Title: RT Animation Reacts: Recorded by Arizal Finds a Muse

It's this like play on visual, and then it's that scene where she is invisible or she's not seen in the eye and she's fighting this guy on water or like this very shallow water floor and it's it's like a vfx what's a parade maybe it's like there's so many different things going on that could be really cool yeah cool let's go on to josh's clip yeah so my clip is from wally and there's two uh cool things that i wanted to talk about it today at least uh two things that stand out to me in this particular clip because the whole movie is incredible at like visual storytelling there's not a ton of dialogue in the first huge chunk of the movie and this scene I think highlights a lot of cool stuff in that regard
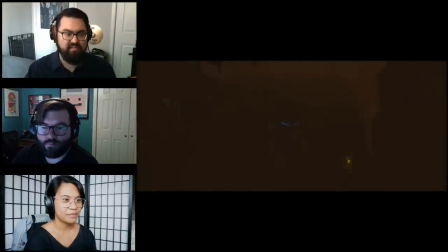but also really love like it's it's character driven set design like we're in Wally's space and if you pause any frame of his
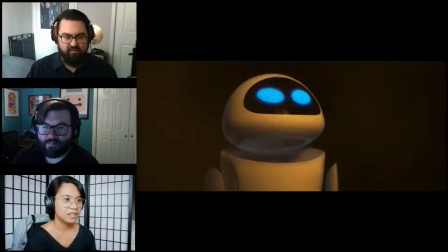space and just look at all of his stuff you learn so much about the character and all that goes like without being without needing to be stated or
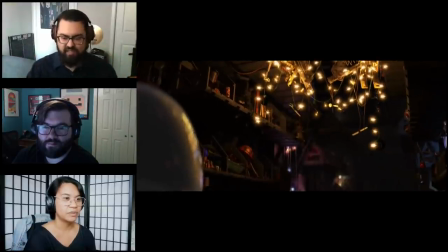specifically like pointed out it's just like visual information like he is a sentimental character and it answers this question of like what if a trash
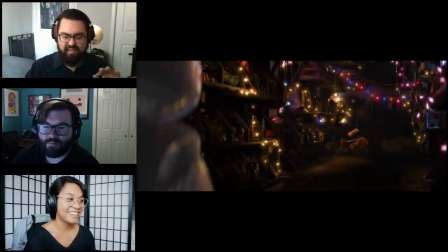collector actually collected the trash and I just really like that and to bring it back to like recorded by Arisal like if you pause at any
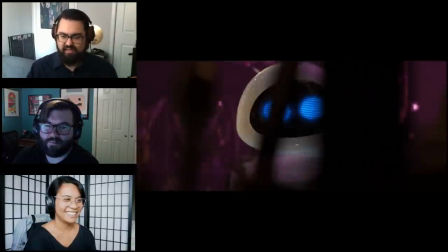frame in Arisal's room you can learn so much about that character and I really really like that about what we did with the set design for for
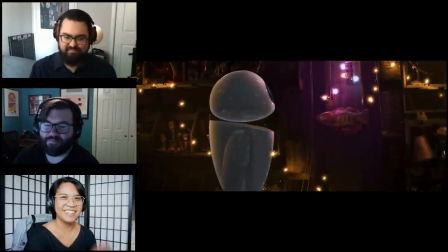the show. Nice yeah that's right um we did spend a lot of extra time on like designing
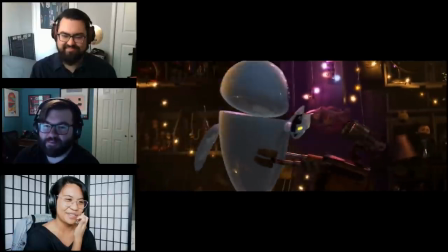the room with Al as well and that in the first few iterations just like what should be
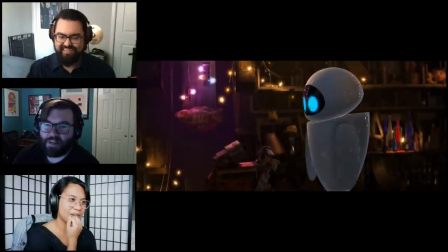in her room and also kind of the design of the world yeah
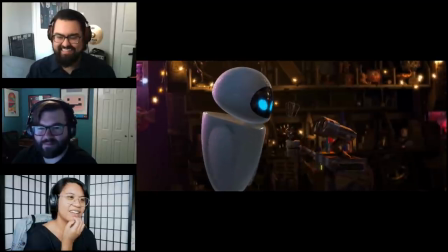oh this is i love this oh it's
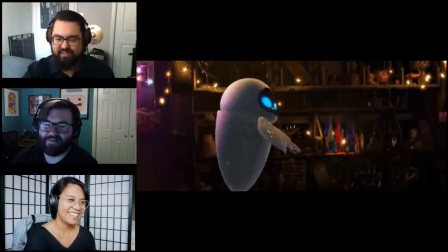so cute yeah and it's like i like that as he figures out how like she has these incredible reactions to all this stuff that he would never
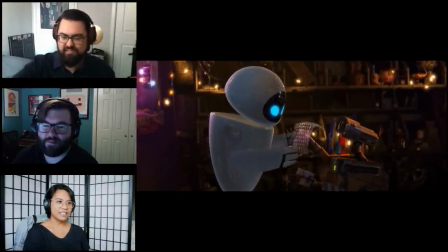have he like starts looking for specifics like you can tell in just his body language that he knows oh I want to try this specific thing
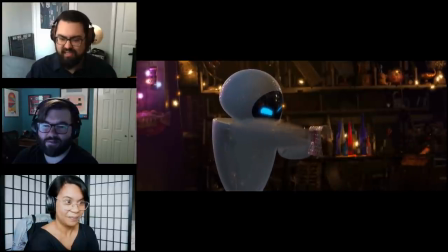what's she gonna do to it and he goes and looks for it almost as if like to say everything is in this perfect spot he knows where everything is it's not just
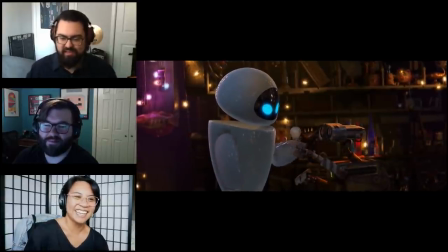clutter yes that's not all that being communicated about dialogue is so good the
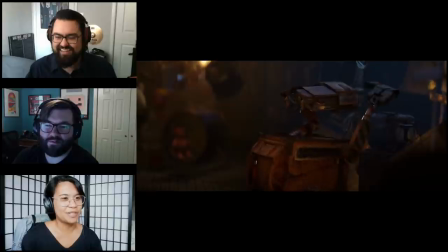special part for me for this one too is the difference between how
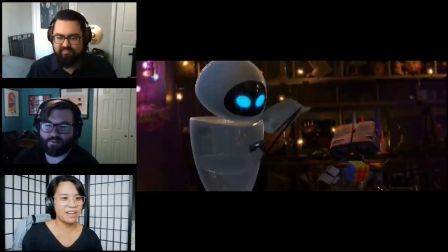the two characters how the two characters react to all the different items.
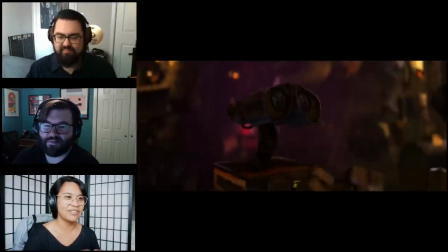Because immediately you have that character set already. Eve is so technologically advanced that she solves everything.
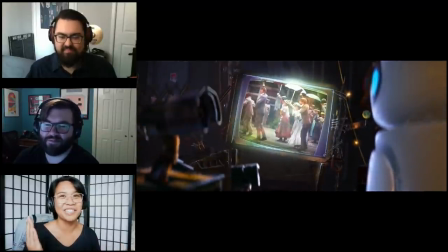Versus Wally, who's like, I appreciate this thing, and it's because he's old.
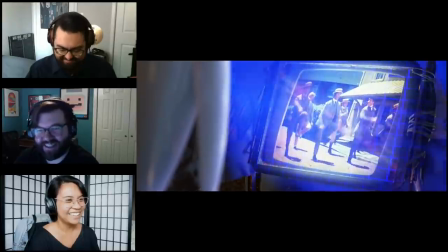Things don't necessarily need to be fixed. Yeah, that's true. It's like the room is cute.
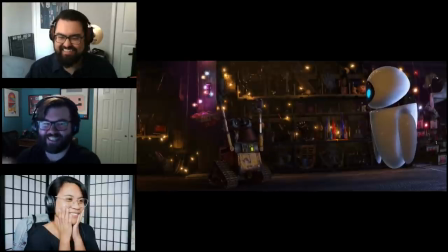Look, it's pretty. And he's like, what? Just his head actuation, like, maintains his head position as his body dances.
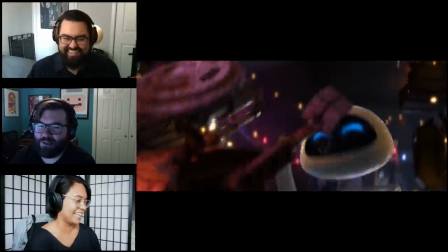Oh, God, Eve, no. I will dance, too. No, all my stuff.
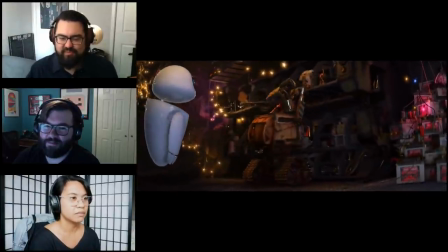And, like, it's done throughout the whole movie, but I love that the camera acts like a live-action camera.
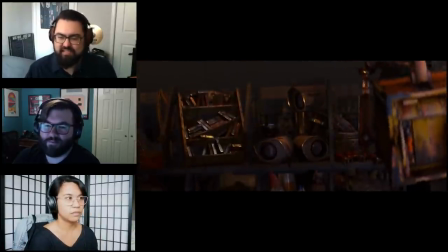Like, you could have just shot all of this, and it gives it this, like, more grounded feel that I think really helps the tone of the movie.
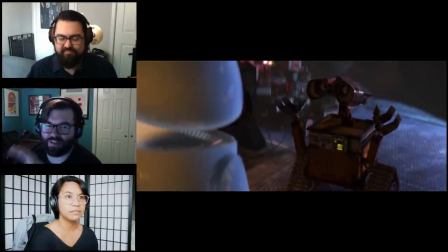It's also like at a robot's perspective, it's like every position is like near their eyeline so it's like going back and forth from their story. Wow, what a great clip, Josh. Yeah. So it's my turn for a clip now? Yes. Yeah.